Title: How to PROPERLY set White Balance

Yo, what is going on, guys? My name is Josh Miller. I'm a cinematographer based in Utah, and today we're talking about a topic that I think a lot of people look over. They don't think it's that big of a deal. I think it's a pretty darn big deal. So today we're talking about white balance.
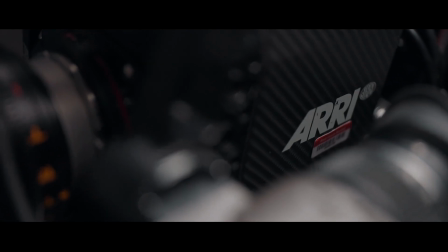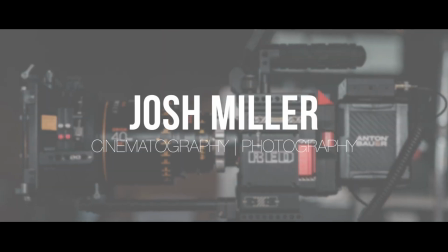White balance is the process of telling your camera that whatever light it is seeing, whatever's coming through the lens is white. Light changes its color temperature depending on what bulb you're using. If you're indoors or outdoors, the color temperature of that light changes all the time. And color temperature is one of those things that you can actually use it in a kind of like a technical way, just very black and white, or you can use it in a creative way depending on what mood you're going for, aesthetic you're going for. So to start it all off, here is a diagram of 5 different lights that I shot at different color temperatures.
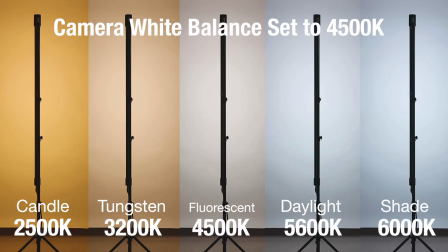64s
My camera is white balanced at 4500. So you can see that the light in the middle that is set to 4500 looks white. So if you're using white balance in a technical way, if the light that your camera is seeing,
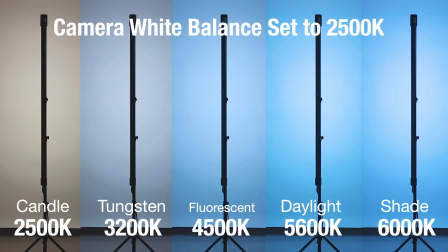80s
if it is 2500 Kelvin, you're going to take your camera's white balance and turn it down to 25 Kelvin. Then your camera will be seeing white, and vice versa.
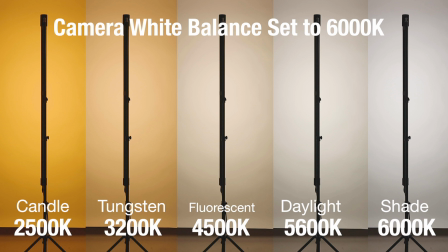92s
If you're outdoors and like you're in the shade or something like that, and the color temperature is 6000, then you're going to turn your white balance in your camera up to 6000, and now you see that as white. Now, using white balance in a creative way, the first thing you need to think of is, how do I want this light to look?
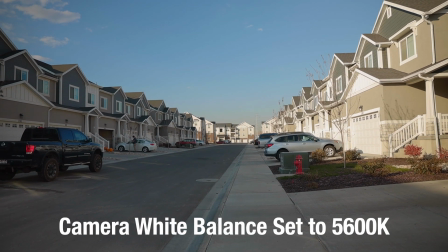111s
How do I want it to feel? Let's just say you're outdoors, it's the middle of the day, so the light is around 5600,
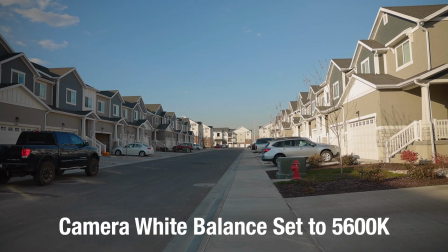118s
and you want a more warm feel. You're going to take the color temperature in your camera and you're going to crank it up.
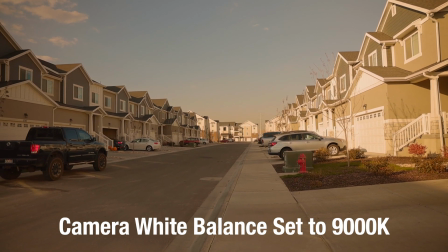127s
This looks super, super warm. It has the vibe of like what
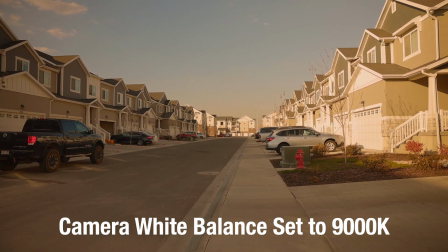134s
cinematographers do whenever they're in Australia or the Middle East. They warm it up and make it feel like you're in the Middle East. Now let's go the other way. Let's say it's 5600 outdoors still, but you want it to feel colder. You want it to feel like it's I don't know, just like depressing, or just like outside.
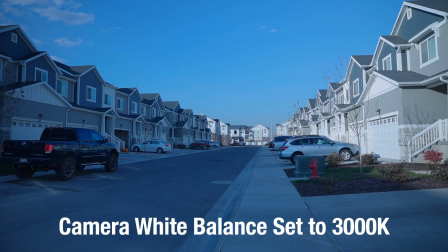157s
You're going to take your white balance and you're going to pull it all the way down. And now you have these blue tones, and it's nice and cool outside. So now let's work with some bulbs. So let's say you've got a light that is 5600 and you want it to feel like moonlight.
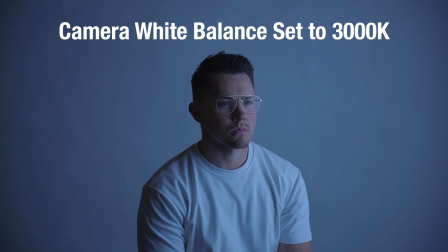176s
What you're gonna do is you're gonna keep that bulb at 5600, and you're going to take your camera's white balance and you're going to pull that down until you get the type of blue that you want to feel like moonlight. Now, it's not always about just changing the color temperature in your camera and stuff. Let's just say you have a scene where you want the key light to stay at 5000 Kelvin. You want it to stay right there. You don't want to change it, but you want a practical in the background to be warm. You want it to feel like a light on a stand or something like that, like a side table lamp or something like that.
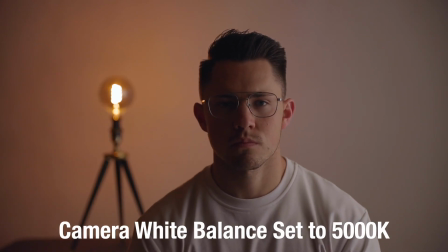214s
Instead of changing these color temperatures in your camera or something like that, you're actually going to get a bulb that is warmer. This light is a bulb that I got from IKEA, and its actual color temperature is 1800, so it is crazy, crazy warm. I know that this stuff can be kind of confusing. I know it was confusing to me.